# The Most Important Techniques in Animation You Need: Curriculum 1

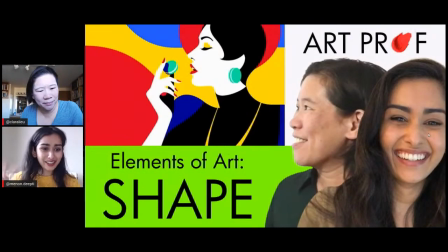1730s
You might be working on a really interesting Shadowboxers-esque a la Jordan, character design that's so involved and so beautiful. But you also might just be playing around with how a highlighter can look like a noodle. And that's still teaching you something. So just like Lisa says, play around with the most simple stuff.
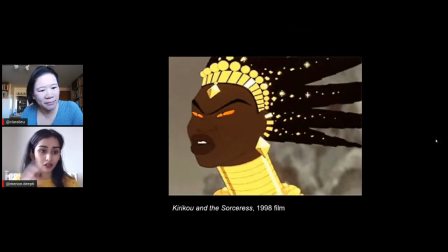1747s
And as long as you're playing, you're advancing and you're creating. And that's the most important thing.
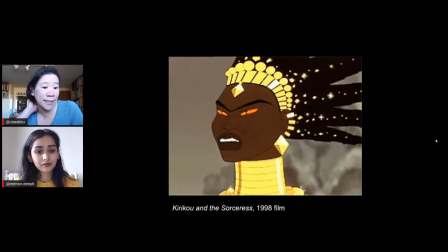1752s
Deepti, one of my favorite lessons that we have on Art Prof, and we do have a YouTube playlist called Animation Tutorials and Discussions, so you guys can check that out later. But the fact that you don't even need to draw, you can just get found objects. You can just take this cup and animate the cup walking across the table.
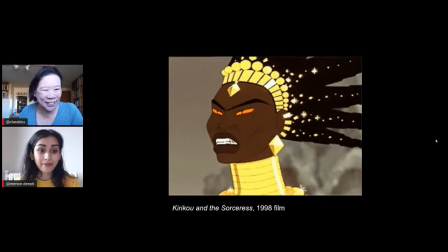1771s
So you don't even need to draw anything to animate, right? You can use your body.
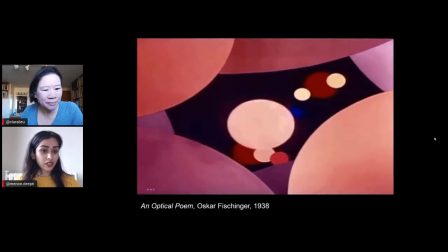1775s
You can just, take photos of yourself or your roommate or your cousin or whatever, lying on their stomach and moving an inch forward every time you take a photo, and it'll look like they're flying. on the floor.
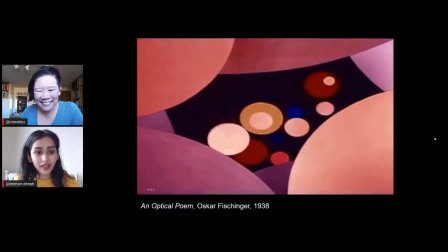1788s
You know, it's so simple, it's so accessible to do, and people just don't talk about it enough.
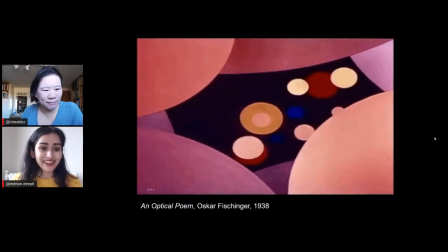1793s
But yeah, we have some tutorials that hopefully will make it more accessible and easy, because it's so fun.
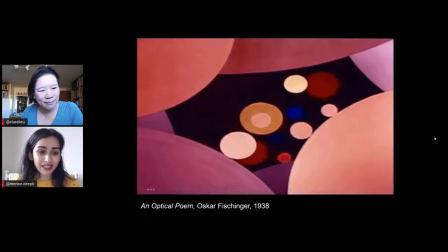1798s
Once you realize that there's really no stakes and it's really accessible, it's so, so, so fun.
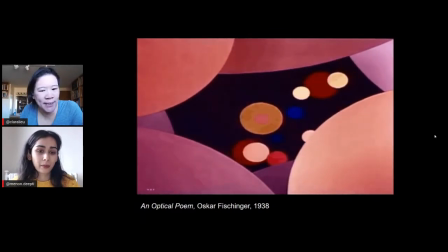1804s
So what about shape, Deep D? Why is this relevant to animation?
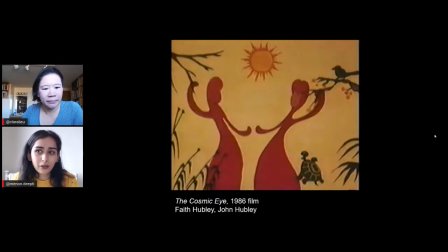1809s
Well, I think it's like the basics of just art making, shape.
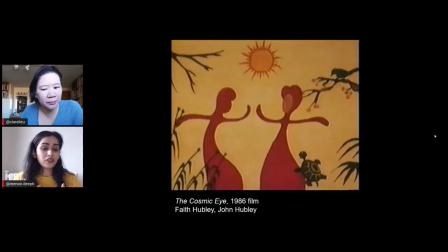1813s
You're, regardless of the fact that things are moving, you're still thinking about composition, and you're still thinking about shape relationships and how your eye is drawn to something.
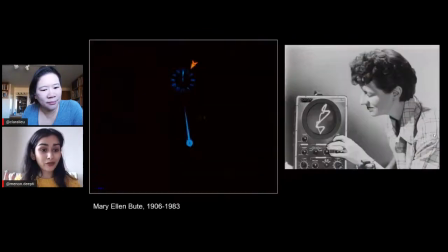1822s
And yes, movement comes into play, but shape can create a really appealing composition. It can also draw you in, create space. So it's all of these basic concepts just in moving form. What would you say though, Clara, with shape?
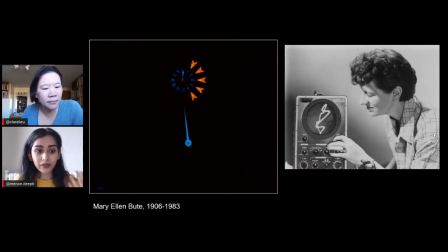1837s
Because I know that that's something that you work with a lot in your, sculptural pieces too, but how do you see it working in animation? Well, I think shape is oftentimes more simple than, say,
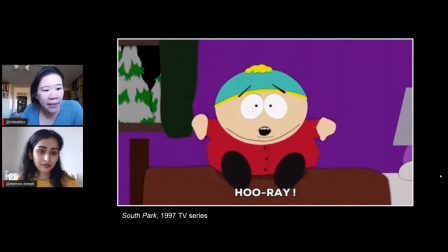1850s
form, where you have shading and lighting and things get a lot more complicated. And, you think about South Park, which I think it's done digitally now, but the original idea was that it looked like cut sheets of paper. I mean, it's basically like a moving collage. And I really like collage because collage is so concrete.
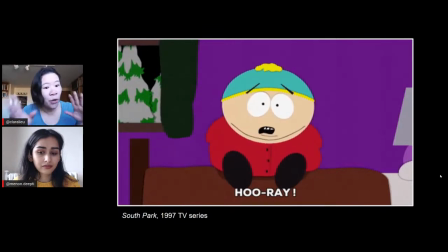1868s
Because if you're doing a drawing and you're like, oh, I want to move that tree over, you have to like erase it. You got to draw it again. Collage, you just move it. It's like really, really fast. Mm-hmm. So I find collage is a great way to learn about composition, about shape,
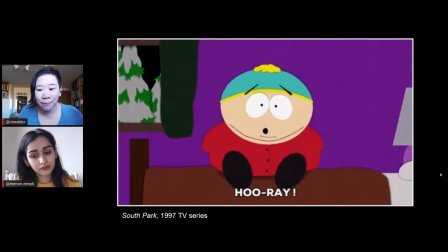1883s
and you can just take that concept and apply it directly to animation.
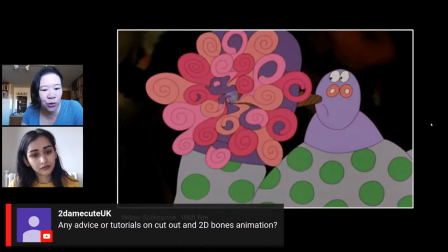1889s
Too Dame Cute says, any advice or tutorials on cutout and 2D bones animation?
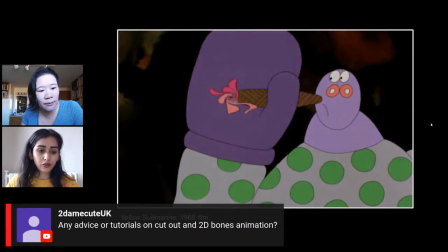1896s
Well, we have some animation tutorials on our YouTube channel on stop motion animation. And I think the basics that I teach you, although those are stop motion with like clay figures or just found objects,
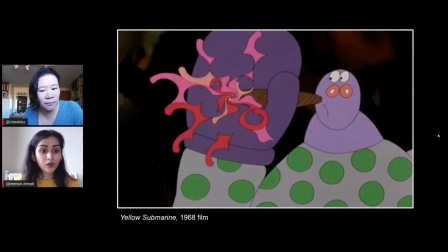1909s
you can use all the tools and concepts that I'm telling you in those videos. We also have a charcoal animation tutorial that's great for 2D hand drawn.
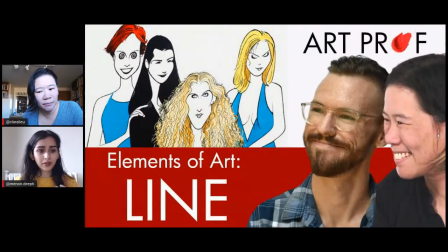1917s
But although those are very specific in the tools that we're using, the concepts that I'm teaching you and the way to work with the program is applicable across whatever kind of, if you're using paper cutout or you're drawing by hand with graphite. And hopefully in the future, we'll have some more very specific ones as well.
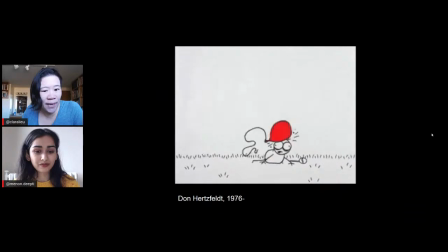1934s
Fingers crossed. Let's talk about line. I think line is hugely important in animation. And sometimes people don't think about it as much as shape, because shape is so clear and obvious,
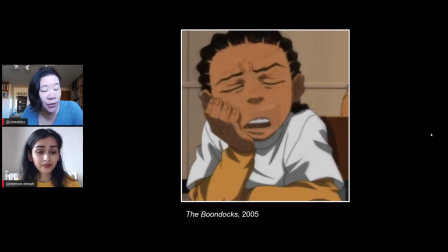1947s
but line can be very expressive depending on how you use it. Yeah, I mean, line can show a lot of energy and the movement. I mean, here the mouth, that's all about exaggeration, right?
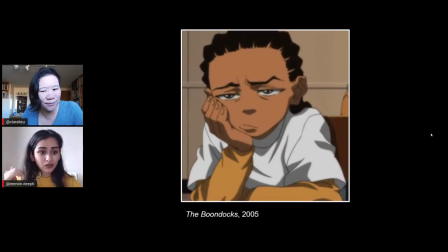1959s
It goes from so small to so big, and the line weight and the eyebrow line weight, it all really speaks to this character and its personality.
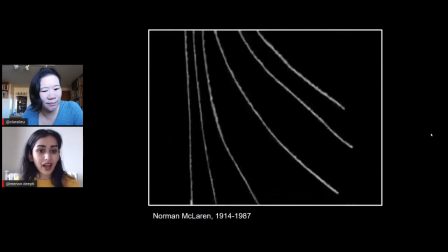1968s
And Norman McLaren is completely different, but the line and the movement of the line and the pacing and timing,
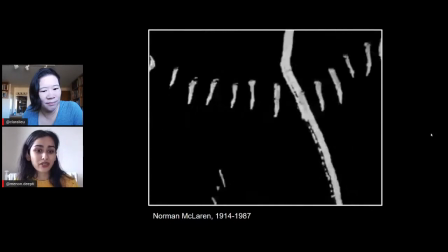1975s
it adds so much energy and personality to these lines.